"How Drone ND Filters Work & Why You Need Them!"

And so these shots here are a little bit different because the shutter speed still remains at 50,
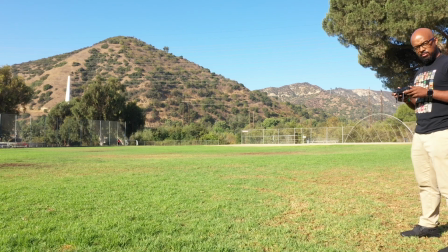4:19 but the aperture is all the way over to 11, which is as little light as you can let in.
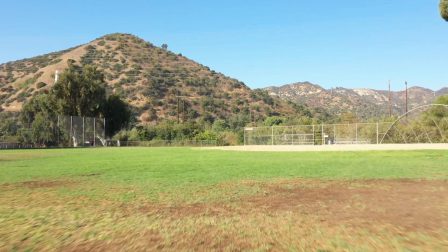4:25 You can even notice on the bottom of the screen, there is a little bit less of the motion blur than what you saw even on the Mavic with ND filter.
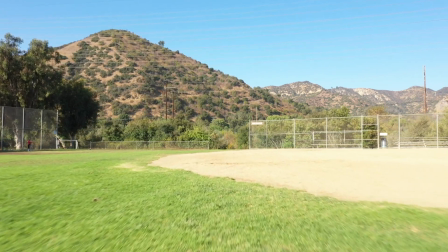4:30 Now this image does look good though, because again, this camera is a much better camera.
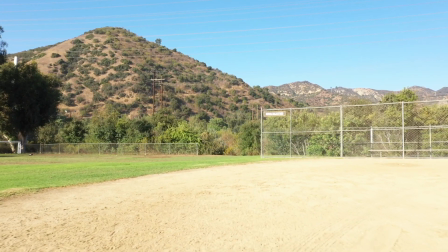4:35 You don't necessarily need an ND filter for this drone. We're not at a full, I flew this at 10 a.m., so it's not as bright as it was going to get, but we are on the peak of what this camera can handle without an ND filter, without us having to go up on the shutter speed. But why not? Let's see what we do here, guys. Let's go ahead and put the ND filter on this and see what it looks like.
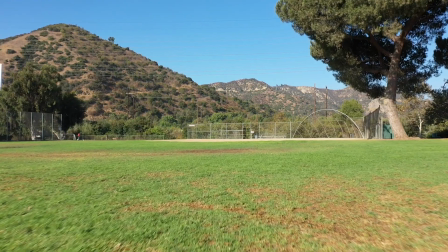4:55 And as you can see, when we're flying over, we're doing these low flights over this grass, you can see just in general, the image quality just looks better.
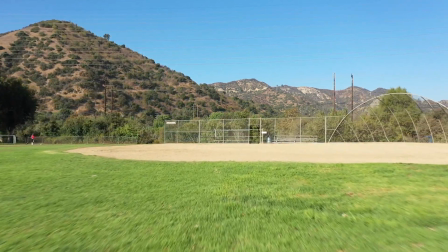5:03 We're able to go back down to a 2.8 on the aperture and be able to still have the shutter speed of 50.
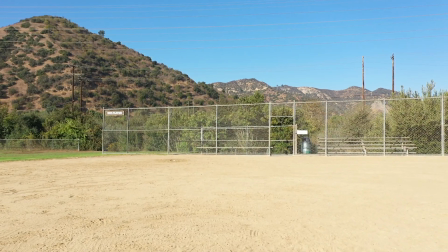5:08 And honestly, the image quality just looks better. This feels like a more professional shot. And this feels more like what your eye would see while you're flying. Now again, let's go back over to the Mavic Air because that's okay, fine. We're looking at the grass. We're flying over it fast.
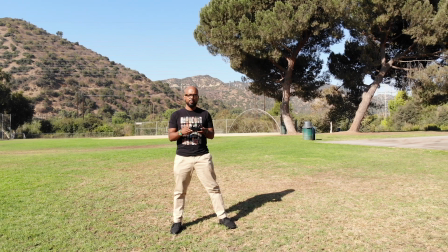5:21 But I did another second shot just so you guys can see. And on the second shot, what I did is I started on this beautiful man here, as you can see.
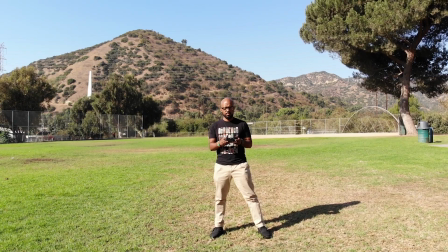5:28 And what I want you guys to take a look at is as I rise up without this ND filter on with the Mavic Air right now,
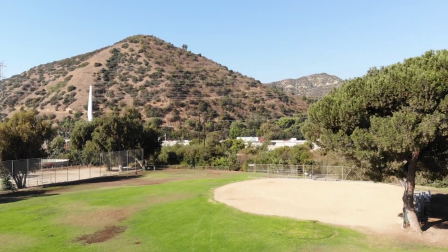5:34 you're going to see that there is traffic behind me and the traffic you'll notice I want you to pay really close attention to the cars back there
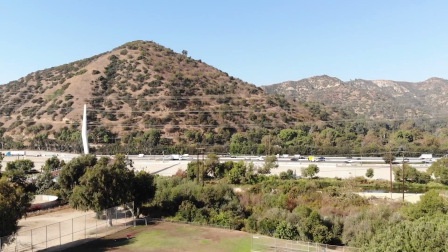5:40 look at how they're moving in the frame now you're still capturing all this at 24 frames a second but how fast
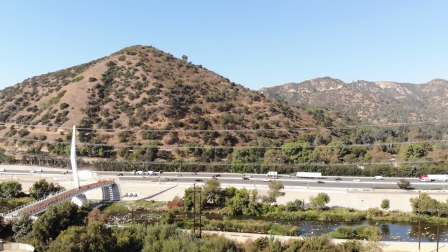5:47 the shutter and how much how much time the shutter has to capture that frame is changed when you have a higher shutter speed and that's what we have right now tell me
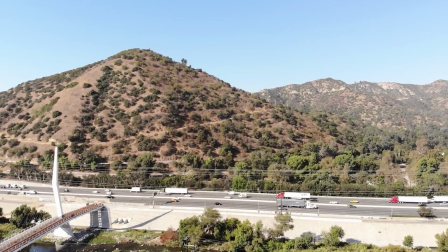5:53 those cars don't look like they move a little bit unnaturally you might not think it right now but let's compare it so we're gonna go ahead and put the ND filter on here and we're gonna do the exact same flat man he is pretty.
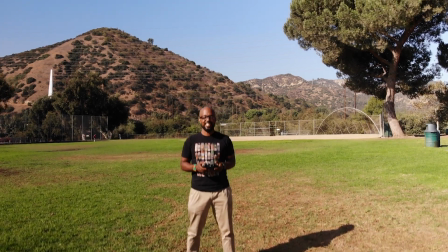6:03 Look at this guy. Okay, I'm sorry. But let's go ahead and fly it. We're going to go ahead up. We're going to get there.
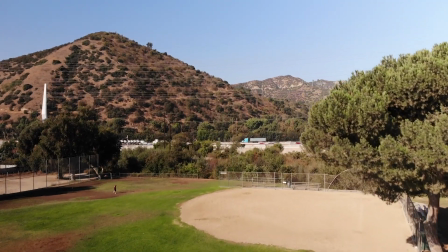6:08 And as you can see, these cars in the background, see what I'm talking about? A little bit of motion blur because they are moving at 50 to 80 miles an hour.
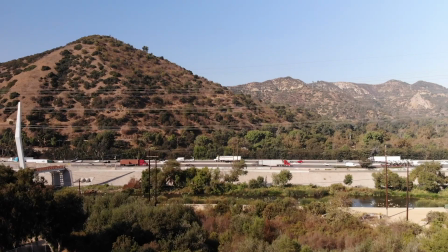6:16 Your eye naturally has a motion blur to it. And that's what the shutter speed going up takes away from you. And just for the giggles of it, we're going to go ahead and look at the Mavic 2 Pro as well. So let's go ahead and see. Oh, look at this guy again.
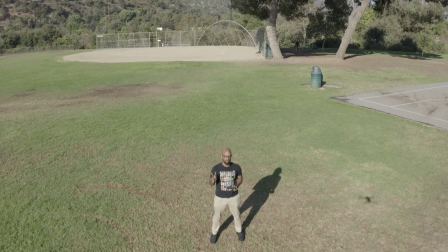6:28 Man, can we get this guy in a war. This is a mob. Okay, so as we fly up, as we fly up, we see again the traffic.
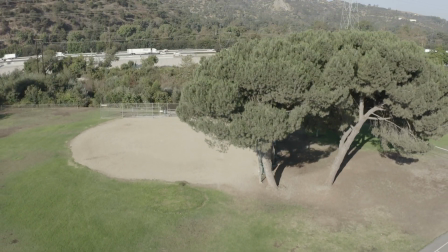6:34 Now, remember the aperture here is at the 11 again. We're peeking out everything this drone can do, and it's not even the brightest part of the day.
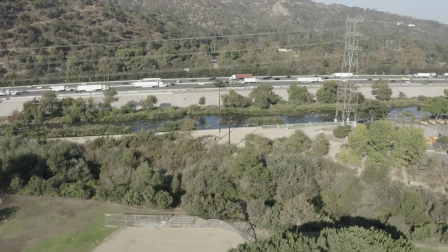6:42 The brightest part of the day, we're going to have to go up on our shutter speed, and we won't be able to do this.
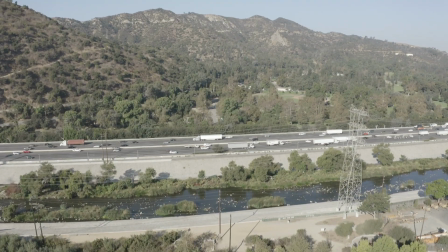6:46 But because we have a much more expensive drone with a much better camera on it, we're able to eke out to this image that still looks pretty good, but it doesn't compare. Let's go ahead and pull out the ND filters for this one.
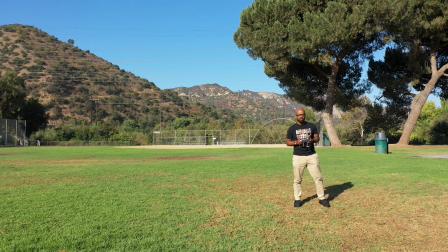6:58 We put an ND16 on this and we put the aperture to a 3.5 this time just to see what the difference would be.
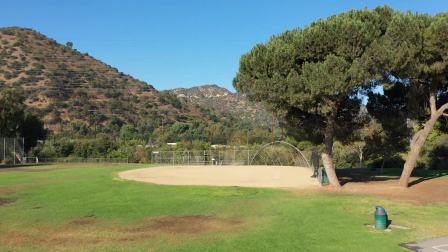7:05 And guess what? As we said before, it looks natural. You're getting more of that blur and you're getting more of a better quality image.
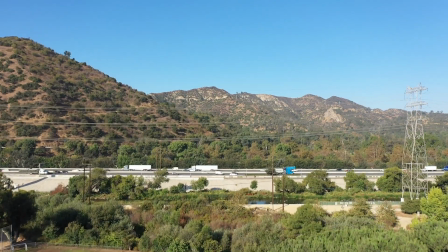7:12 ND filters make better images. If you want to talk about the first thing that people ask me about when they say, I want to buy a camera drone, blah, blah, blah.
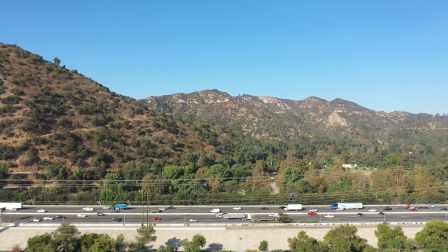7:19 The first thing I say to every single person is, isn't how many batteries did you get? Isn't how much flight time have you had? Isn't like, oh, well, do you have your camera set up this way, the first question I always ask is, did you buy ND filters? Because this is the easiest way to ensure that you're getting cinematic grade quality out of whatever kind of camera you have on your drone every single time you fly. And this is why. So check it out. Please, let's get into the debate in the comments of why this is important, what it means to you, and how much do you guys see what I'm talking about and the difference between these images. All right, droners, thank you guys so much for checking in with me on this very camera focused time. That was really, that was intense. And if you want to see more things like that, we got them. You got to like, you got to subscribe, you got to follow, you know, share the post. Why not? And if you would, as I normally like to ask, make sure you stay fly.